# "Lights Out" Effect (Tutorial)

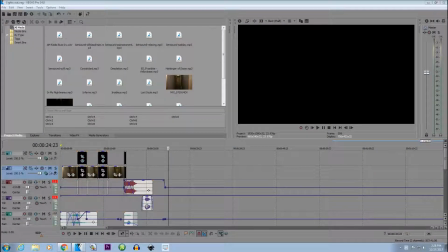[0:00]
Hello men, welcome to Fantasio Cinemas. I'm going to be showing you how I did the lights out demon disappearing effect thingamabobber.
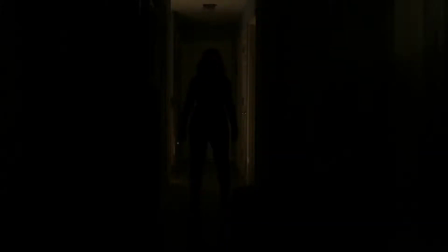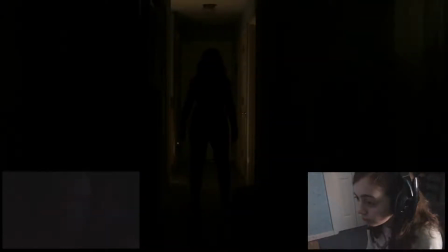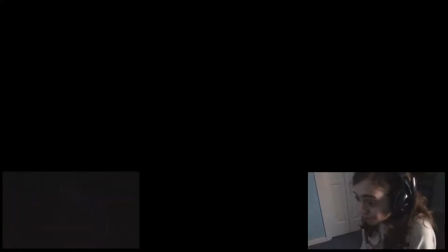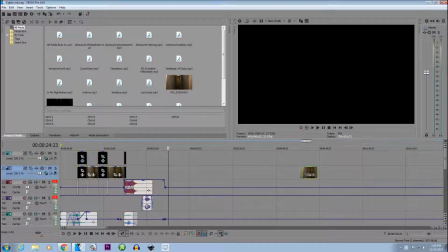[0:49]
So the first thing you're going to want to do is you're going to want to get your video of just the hallway,
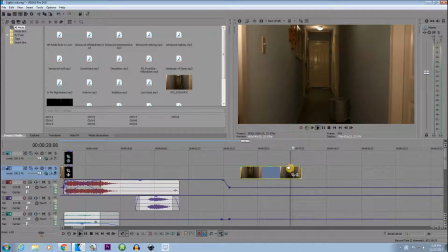[0:56]
But what I did was I didn't just have a video of the hall and just cut to black.
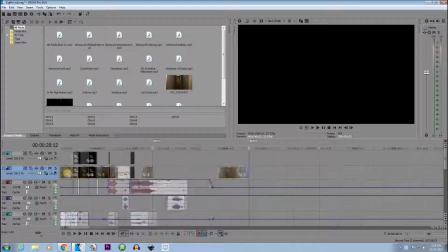[1:00]
In order to make it more natural, I actually got a shot of me turning the light off, which is right here.
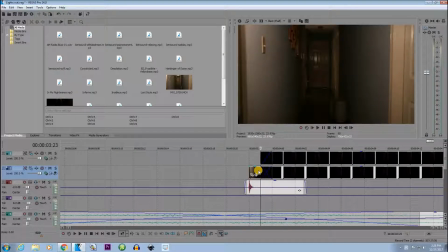[1:08]
And as you can see, it doesn't just turn off just immediately. There's kind of a fade. And I wanted to keep that to make it more realistic.
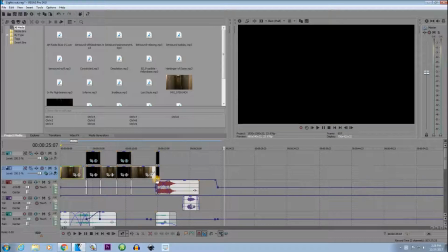[1:18]
So the way I did it was I had the video here
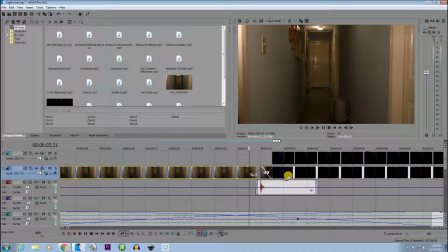[1:24]
and I put that video right there, faded it on so that the light kind of faded more realistically. And not only does it just fade in one frame, it does it in two. So it's 1, 2, and then the demon appears.
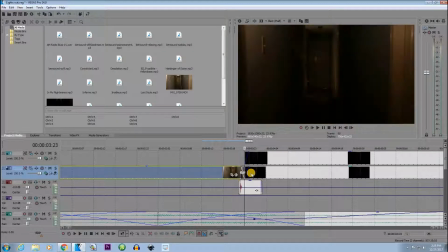[1:38]
And pretty much all you need to do is you need to have a video of the light on, have that fading effect, and then you can cut right to your shot of the lights off with the demon. And now you're probably wondering how I did the little red glowing eyes. It was super simple.
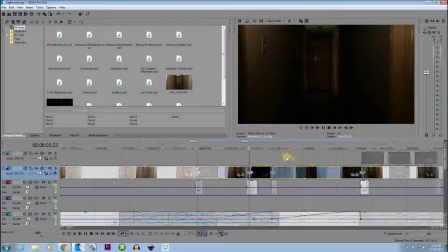[1:52]
You just have to copy that video right there, paste it on the track above,
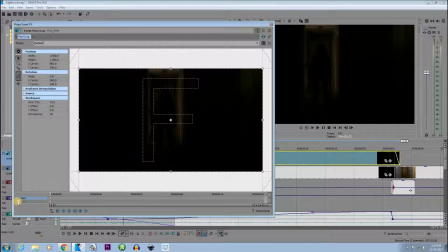[1:58]
and then go into your cropping here, and then go to mask down here, and then you're going to want to zoom in.
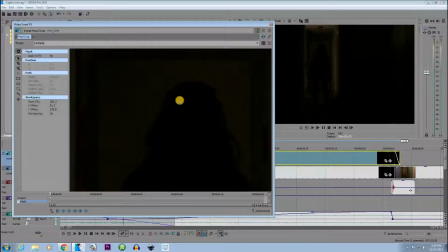[2:09]
And once you zoom in, then you're going to make sure you got the right tool. Hit Control so that your little pen thing shows up, whatever that thingy is called, and then you draw an eyeball.
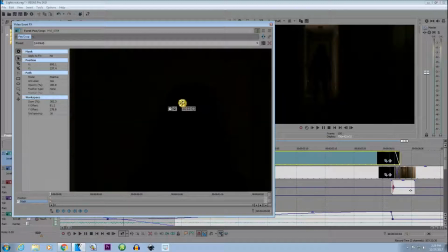[2:24]
See? There's your eyeball. And now you're going to want to duplicate that bad boy. Go down to duplicate, move that bad boy over there. Now you've got two eyeballs, and if you want, you can go in and straighten up those eyeballs, make them more round.
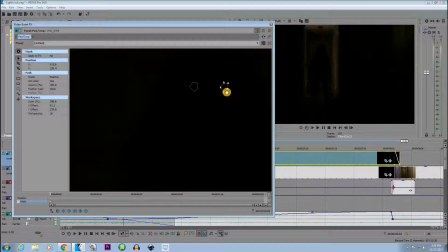[2:44]
Woo. That looks round as heck. Okay, so now that you've got both your eyeballs, then you're gonna go over on the first one and hit both on the feather type so that it doesn't just look like it's fake,
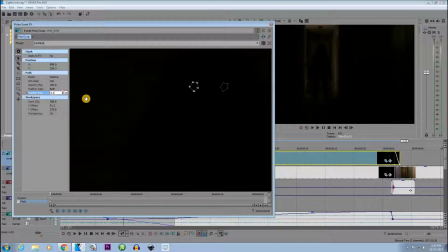[2:59]
because it looks fake when it's just kind of, you know, pasted on there. And you're gonna give it a 0.5 feather so that it's just barely feathered. And stick with me, this probably doesn't make sense to some people, but it's because I haven't shown you how it works yet.
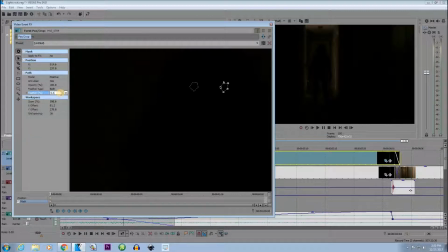[3:18]
So you're gonna go down to both here, and you're gonna go to feather type on the other one, you get it. So there you go, you feathered both of them. Make sure they're both on positive. They are positive,
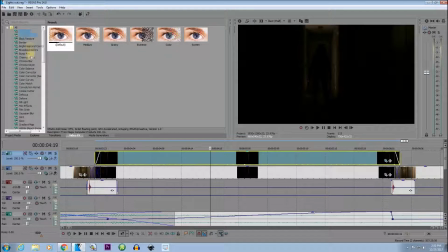[3:29]
And now after you do that, you're gonna wanna go to video effects, then you're gonna go to color corrector, and it doesn't matter which one you pick.
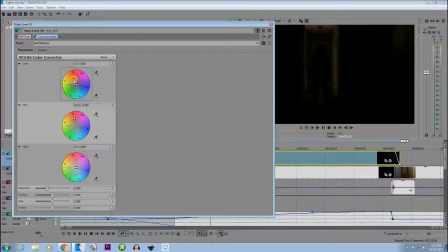[3:39]
And when you pick that one, you're gonna go to your top color wheel here, grab that, drag it all the way up to red, and there are the eyes.
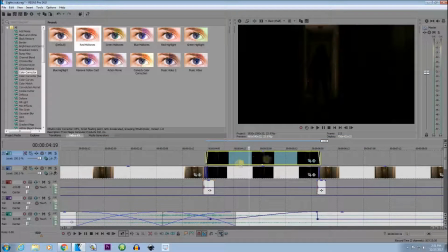[3:48]
And all you have to do is repeat the process on the next one over.
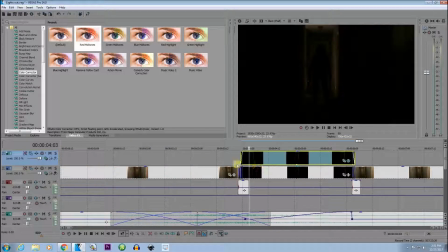[3:53]
I actually used the exact same video, just copied the video over and over again, because I figured, I mean,
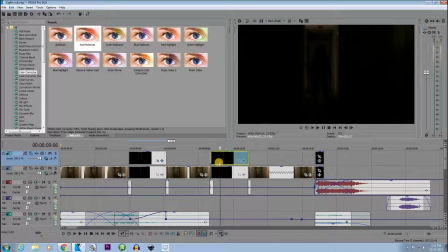[4:01]
that it's not gonna look any different if I do it one at a time. So yeah, but as you can see, by the way, the eyes are dimmer.
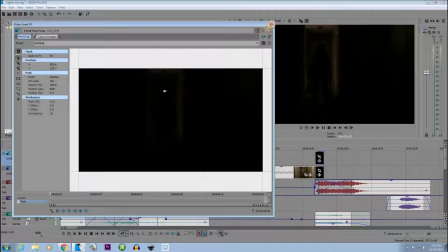[4:09]
I made them a little dimmer because it's more creepy that way. You can do whatever you want, but I like making it dimmer because it looks like
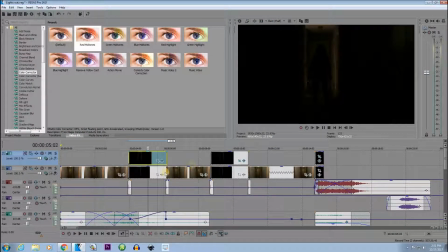[4:18]
it's like a little less obvious and it's more creepy that way. But yeah, and now for the light turning off, it's going to be pretty much the same thing you did when it turned on.
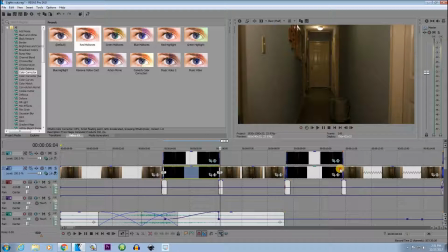[4:28]
Or you can do what I did, since I actually didn't have a light turning on, so it faded on.
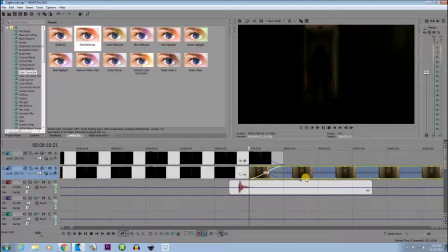[4:36]
I just cut it, but I faded it with one frame. So I pretty much just went from dark to light.
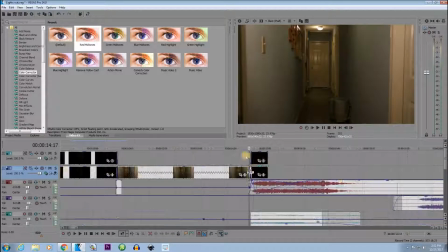[4:42]
Super simple. And for the very last one, it was the same thing.
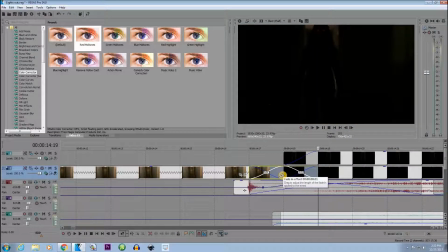[4:47]
See, the light fades off and then she appears. Everything's the same.
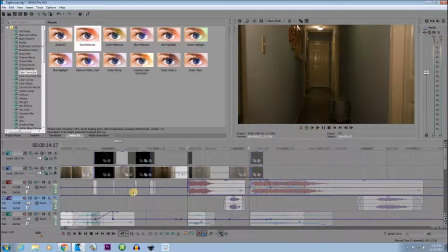[4:52]
She just was closer in that shot. And now for the sound design. That was actually really simple.
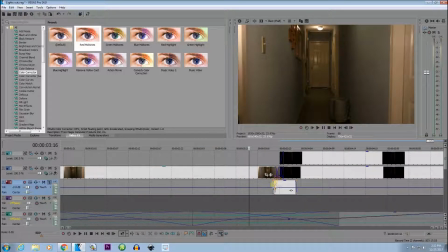[4:59]
It was simple as heck. I just got some light switch sounds,
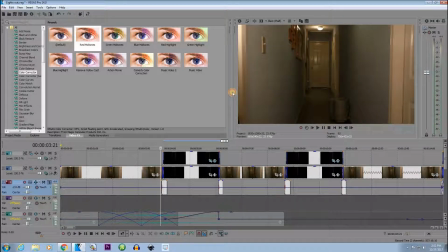[5:05]
and then I went into my effects here,
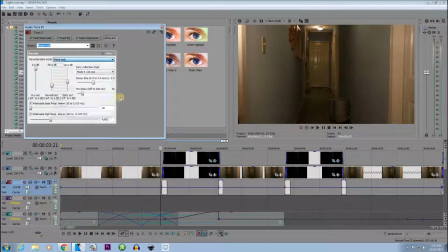[5:08]
and I went to metal tank because that seemed to match the area I was in the best, and I put it to about negative 35.0 dB,
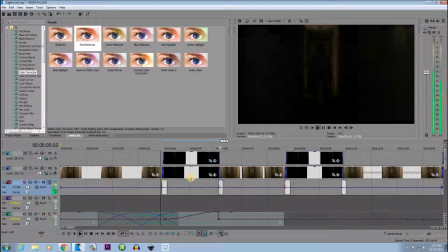[5:20]
and I like the way it sounded because it kind of gives the hallway a bigger feeling.
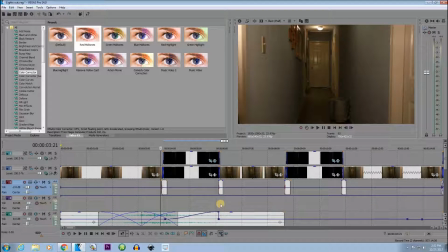[5:26]
It's kind of empty and creepy. So, and the music,
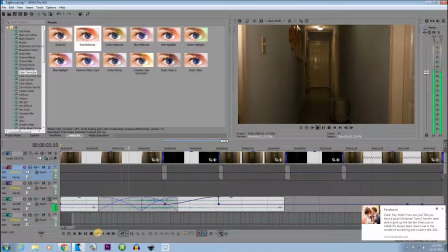I'm more of a fan of no music.
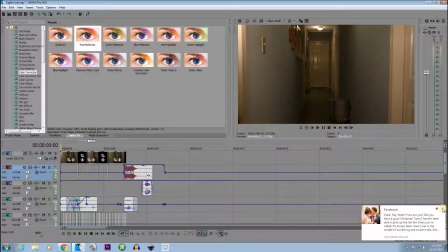[5:39]
So as you can see, the only music that was in it was at the very beginning. And then what you were hearing most of the time was down here.
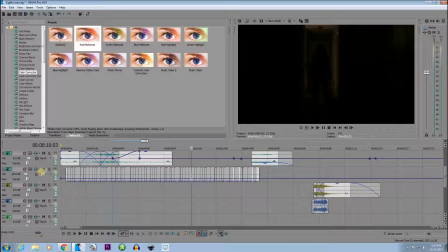[5:49]
There's this buzzing sound right here. Even though the lights in my hallway work perfectly, I decided to make it sound like they were broken fluorescent lights. Because that's the sound that fluorescent lights make when they're kind of broken, you know. But that really added an effect, because without it, this is what it sounds like, and it doesn't sound very good.
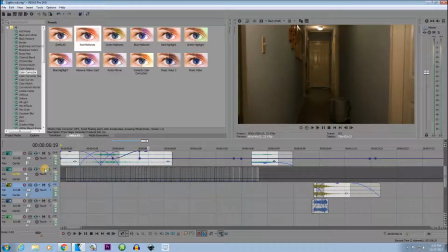[6:13]
There's absolutely no sound. So I decided to add an eerie sound.
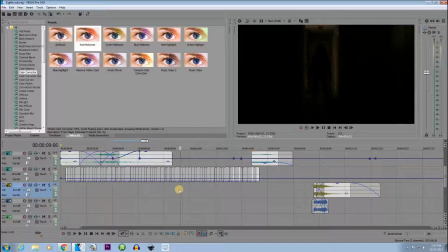[6:17]
You can do whatever you want, but I figured that makes it a little more creepy if there's a little bit of sound instead of just absolutely no sound.
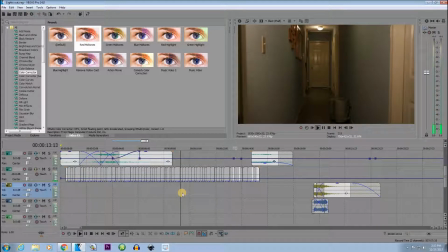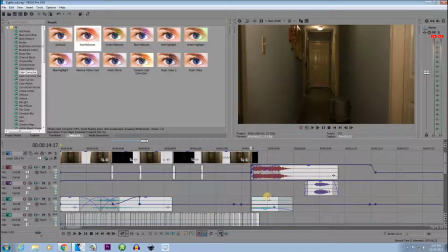[6:33]
And the chilling scream at the end was a mixture of a ton of them.
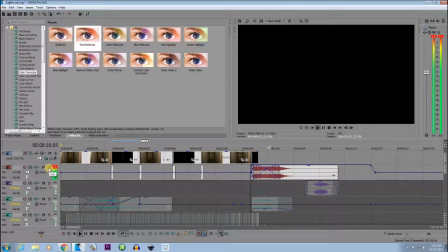[6:39]
I used this one, this one,
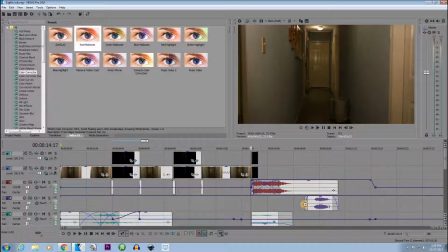[6:46]
and for the very end one, that was just kind of the finisher, there's this one,
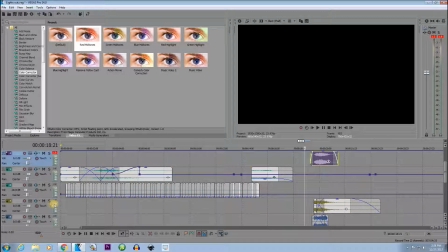[6:55]
and this one,
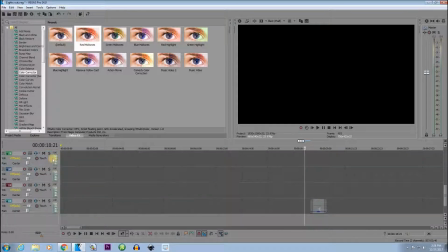[6:59]
and this one, and last but not least, the really quiet one that changed it just a little bit.
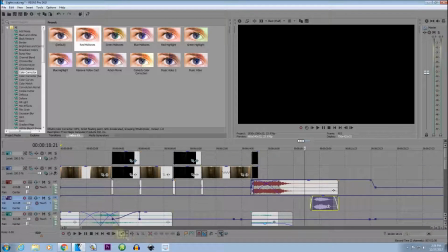[7:09]
So yeah, that was the simplest tutorial ever.
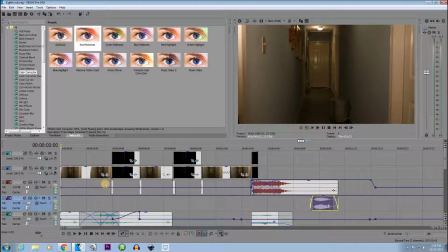[7:13]
You probably could have figured that out yourself, but I thought I'd just share it with you because I had fun making it. And I have actually not seen the movie myself. I was just interested and looked up some scenes from it, and I was like, you know what, I'm going to duplicate the effect because it looks fun and pretty easy and
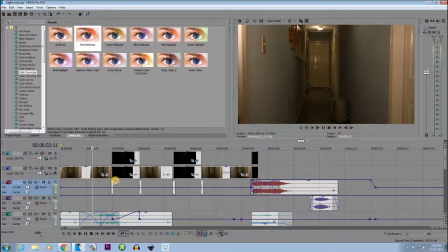[7:30]
simply horrifying. Like, it's the simplest horror effect ever, but it's fun. So yeah, tell me how you liked that. If you want to figure out more effects in movies that were simple but fun to do, then ask me, because I'm going to start doing more of those.
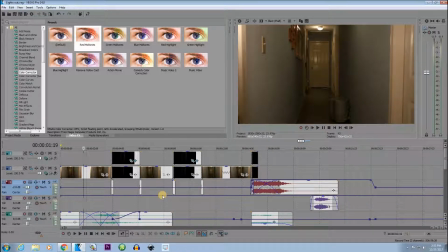[7:46]
Because as you've noticed, I don't have a ton of time to just make videos anymore. Like movies, I'm still working on big ones that take a longer time. So I'm decided I'm going to do some editing tutorials, and if you want to know how to do anything, you can just ask me,
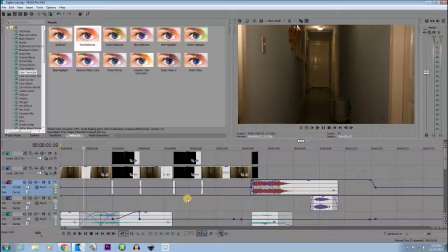[8:01]
because I've been doing it for a little while. But don't ask me to do anything super spectacular like someone jumping out of an airplane, because I mean, that's not my cup of tea.